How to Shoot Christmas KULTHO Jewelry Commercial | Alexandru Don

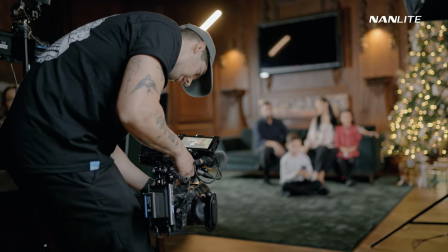6:03 What I want to say is that I filmed everything handheld and because I shot everything in 50fps and 100fps,
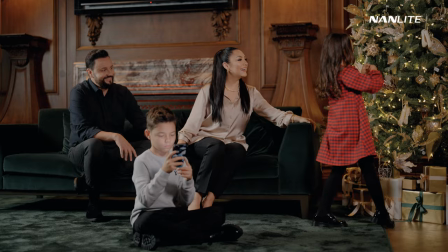6:10 everything looks really smooth. and even though I'm at 50 millimeter it
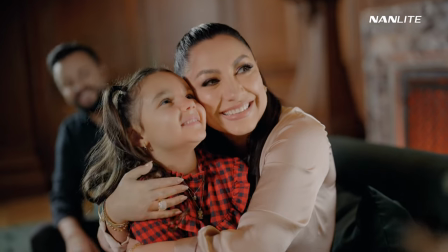6:16 still looks smooth and I really love how it looks and this is also due to the fact that the FX6 is pretty
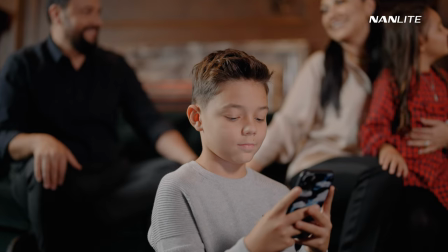6:22 heavy with everything on it so we don't have micro vibration or anything like that
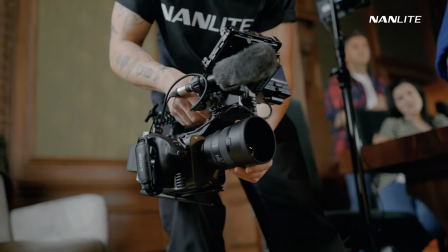6:28 but man oh man the image looks absolutely gorgeous I really love
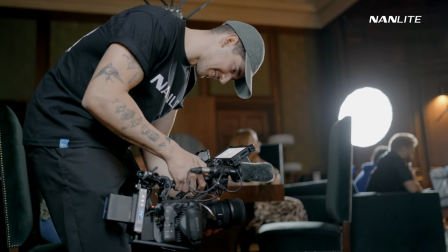6:33 this setup I really love this camera and lighting wise here I kept on the same
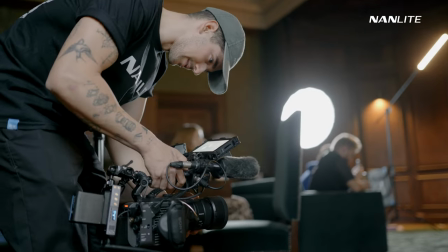6:38 lighting i used for um the beauty shots but i changed a
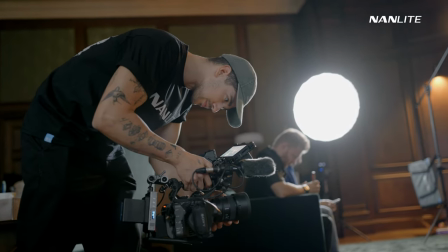6:43 little bit of things so i just gave a little bit of light that
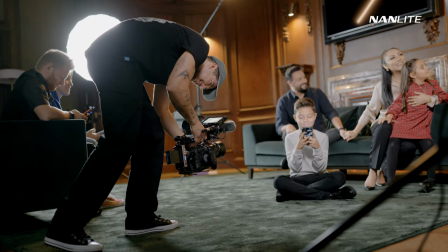6:48 appears that it comes from the christmas tree and that's it i went
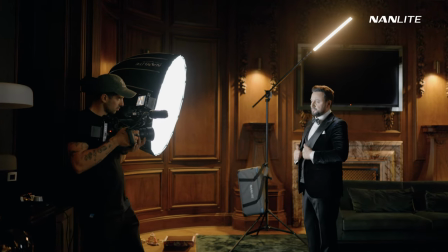6:53 back and shoot a more beauty shots with katalin by the way a side
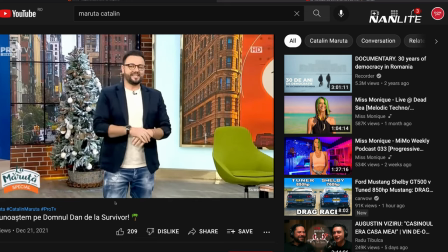6:58 note katalin has his own show and it's one of the biggest shows in
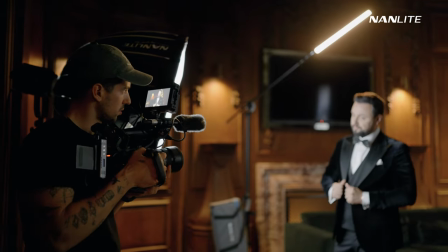7:03 Romania at TV so it was quite a unique experience working
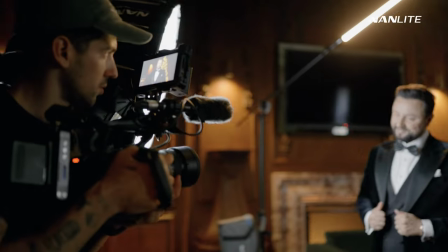7:08 with somebody that's so big in the TV industry and has so much experience
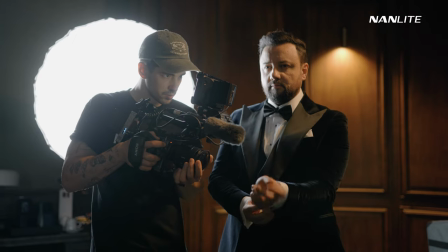7:13 but these people were so humble so easy to work with them
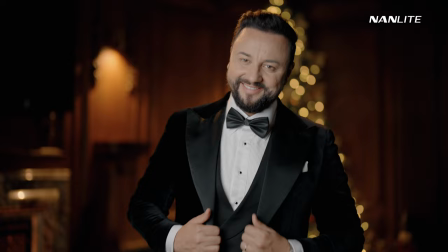7:17 I really loved it did a couple of shots that didn't end up using in the final commercial
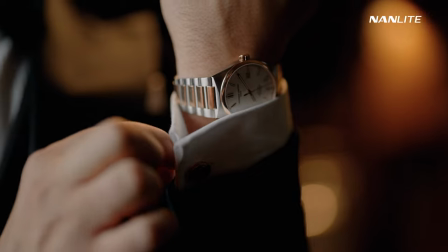7:22 but we might use them as social media shots so
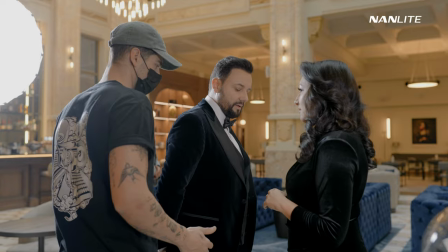7:27 why not have a few extra shots to send to the client and make it happy.
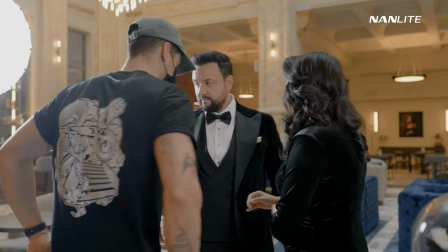7:32 So moving on to the next location which was in this beautiful beautiful dining
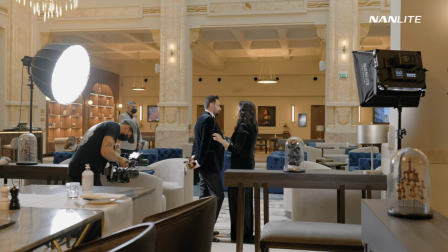7:39 room from the hotel that we shot and this hotel was a really beautiful location.
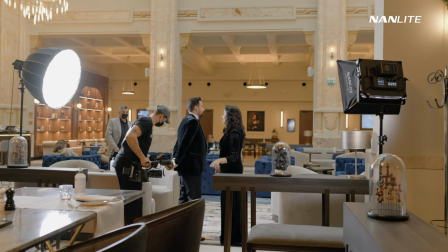7:45 I've seen movies and a lot of things shot here so it was so nice
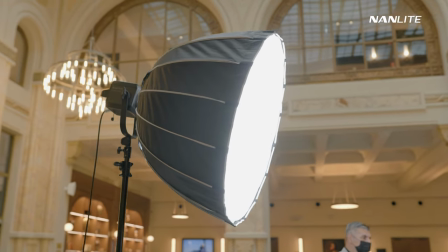7:51 to be able to shoot in this beautiful location and the lighting for this was pretty easy.
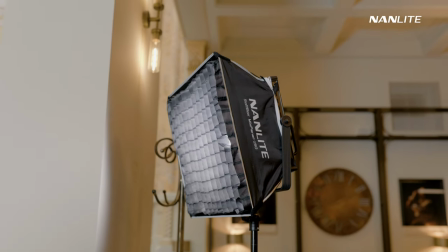7:56 What I had to do is I had to crank up my lighting to the max because
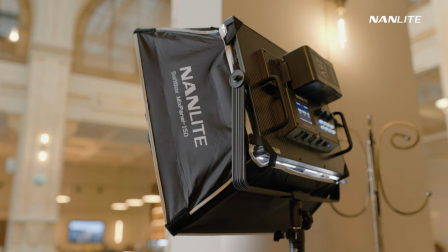8:01 we were not allowed to shoot shut down the lights so to
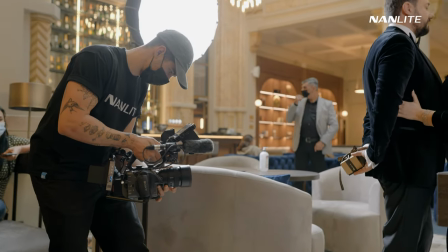8:05 counteract the ugly lights that were in this location I had to bump up my lights in order to feel the lighting that was in the
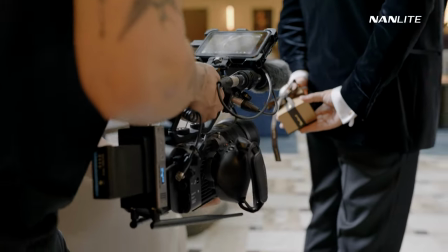8:14 room so I hope you kind of understand the process so sometimes you kind of have to use little light and sometimes you have
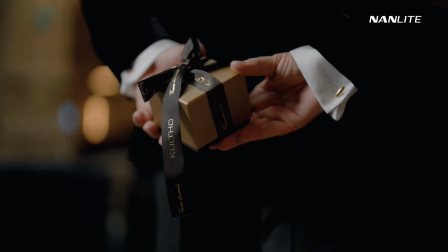8:21 to use a lot of light and here our lights were at the maximum and I think the shots look really good.
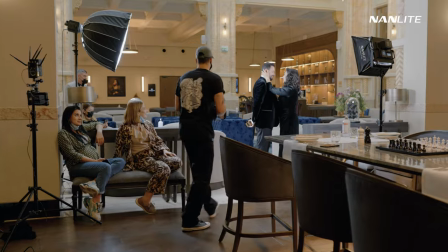8:29 I had a lot of help, everyone was super involved, the makeup artist, the hair artist,
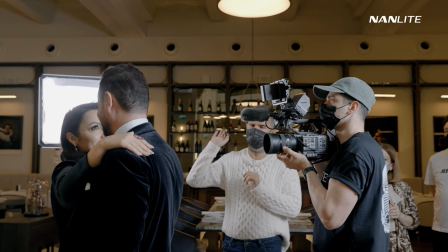8:35 they were one of the best in Romania and I think you can tell by
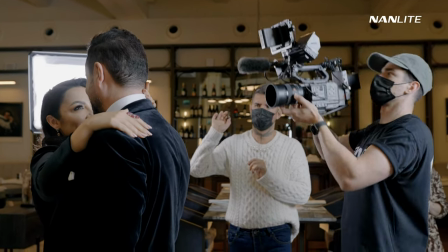8:39 the makeup and the hair and all that because everything looked perfect.
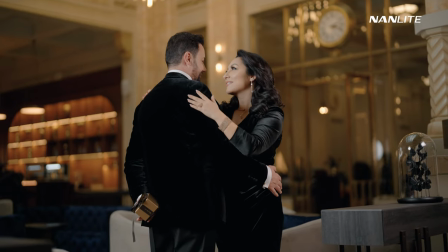8:45 I'm so happy how this turned out.
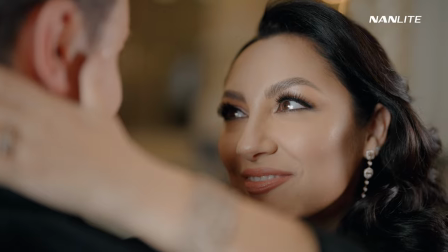8:48 So getting a few more shots, different angles, trying to capture the in motion and all that and this is the kind of a shot that we kept on using.
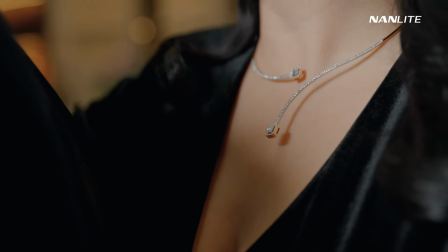8:57 I really love the focus pulling from the jewelry to the hand and it was quite hard.
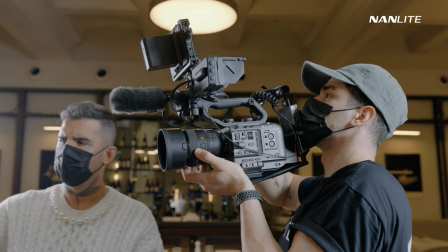9:04 I had to keep my camera in a weird position but the shot turned out pretty nice.
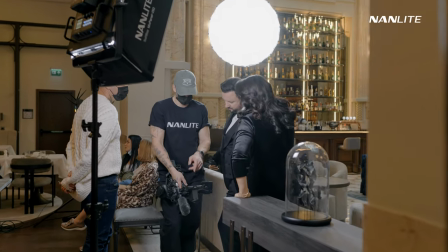9:09 Usually when I give instructions I love to show my actors on the monitor what I want from
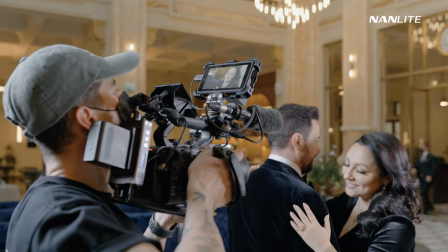9:15 them and they immediately understand and things get so much easier on the next shots.
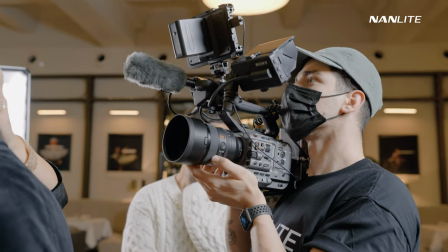9:22 So switching from manual to, switching from auto to manual in some cases so
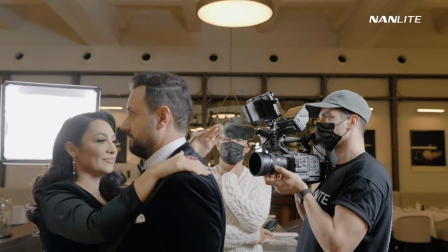9:28 I can focus on whenever I want because FX6 doesn't have tracking is a
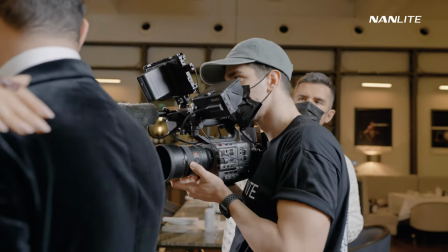9:34 little bit hard to anticipate where the camera is gonna focus unless there is a face
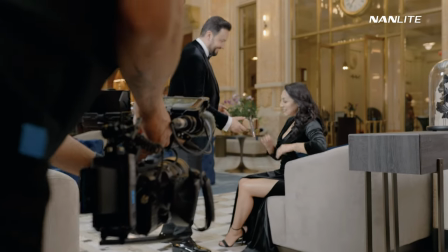9:39 but lighting wise here pretty simple just trying to fill out
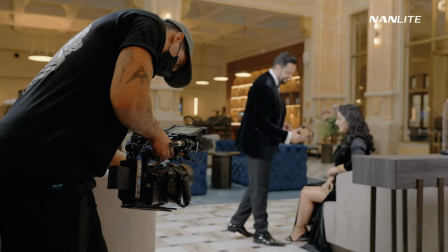9:45 and avoiding the cameras the the rooms natural lighting
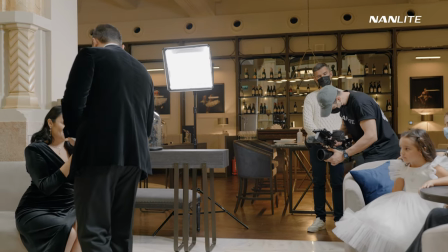9:50 so that's why we cranked it up to the max but the image looked amazing and has a
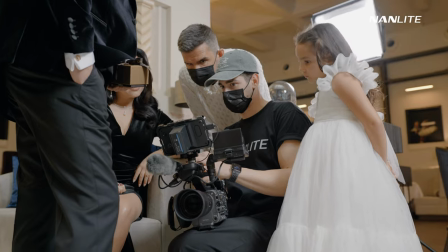9:56 lot of separation this is one I what I try to create whenever I light whenever I light I
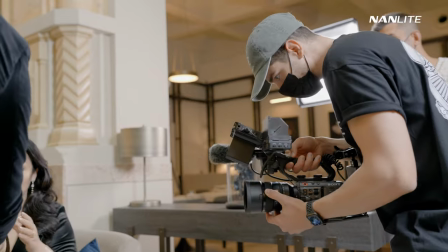10:01 try to create three-dimensional separation so that's why
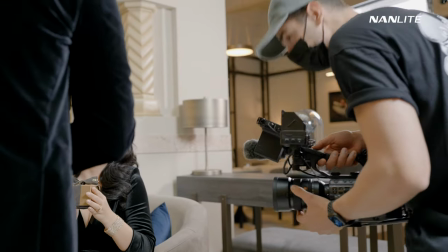10:07 I like to play with the lights and use them from the side or in this case the light is from the side.
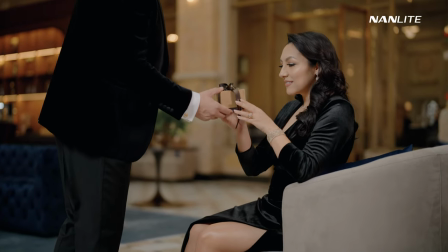10:14 So it kind of gives contrast and it also gives separation.
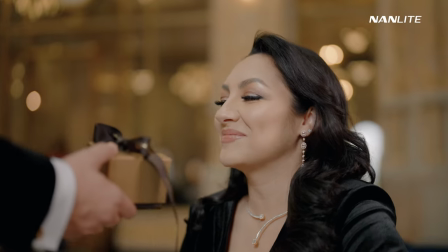10:19 So as you can see, like I told you,
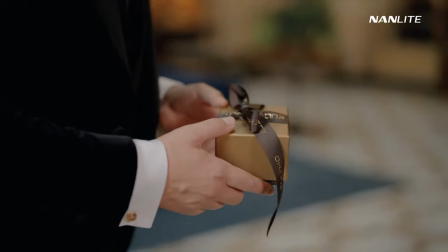10:21 it has a really beautiful separation and I know I could have lighted a little bit more dramatical,
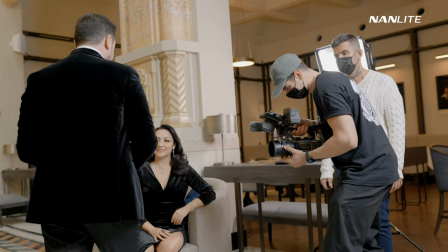10:29 but it didn't fit the story. So whenever I film with females, I like to light perfectly on their faces so the face looks
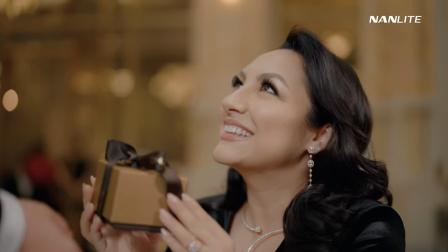10:38 flawlessly so this next shot is
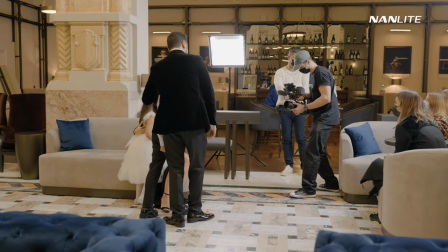10:43 quite crazy and I really want to show you I used autofocus on this one and it worked absolutely amazing
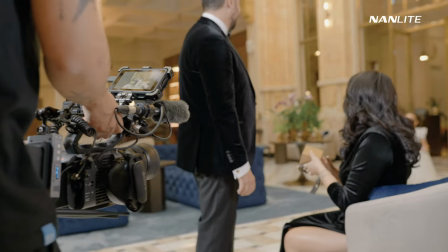10:49 so we filmed kids running towards their parents and the result
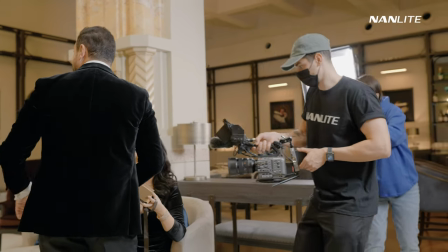10:55 is mind-blowing just look on how good the camera tracked them and how good
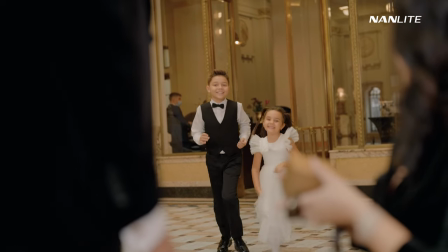11:01 it held the autofocus in 1.2 imagine having to do this manually
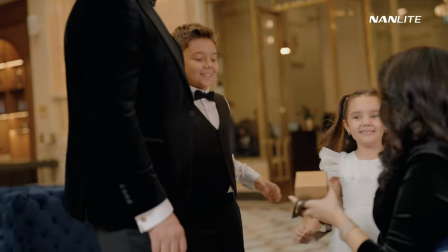11:07 no way there's no way you could have done that but
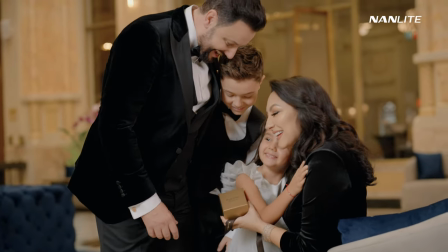11:12 this is the final shots and they ended up looking absolutely amazing
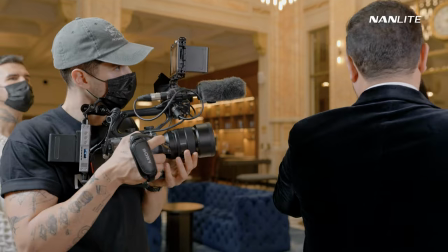11:17 and with all this being said guys i hope you enjoyed this behind the scenes and if you did make sure to
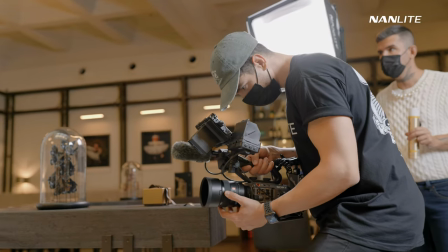11:25 subscribe so i can make more videos like this and you can potentially learn something from my experiences.
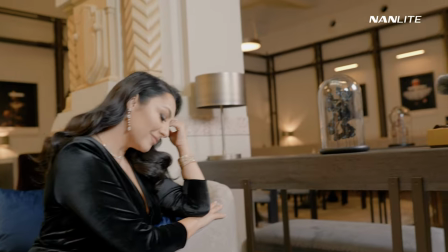11:32 So until next time, make sure to have some fun, go out, create some epic content and let's hang out on Instagram as well.
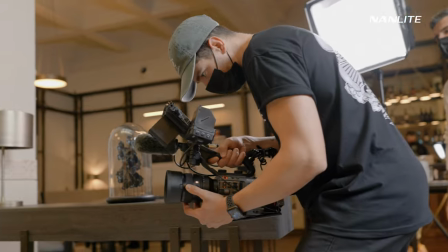11:41 Cheers, guys.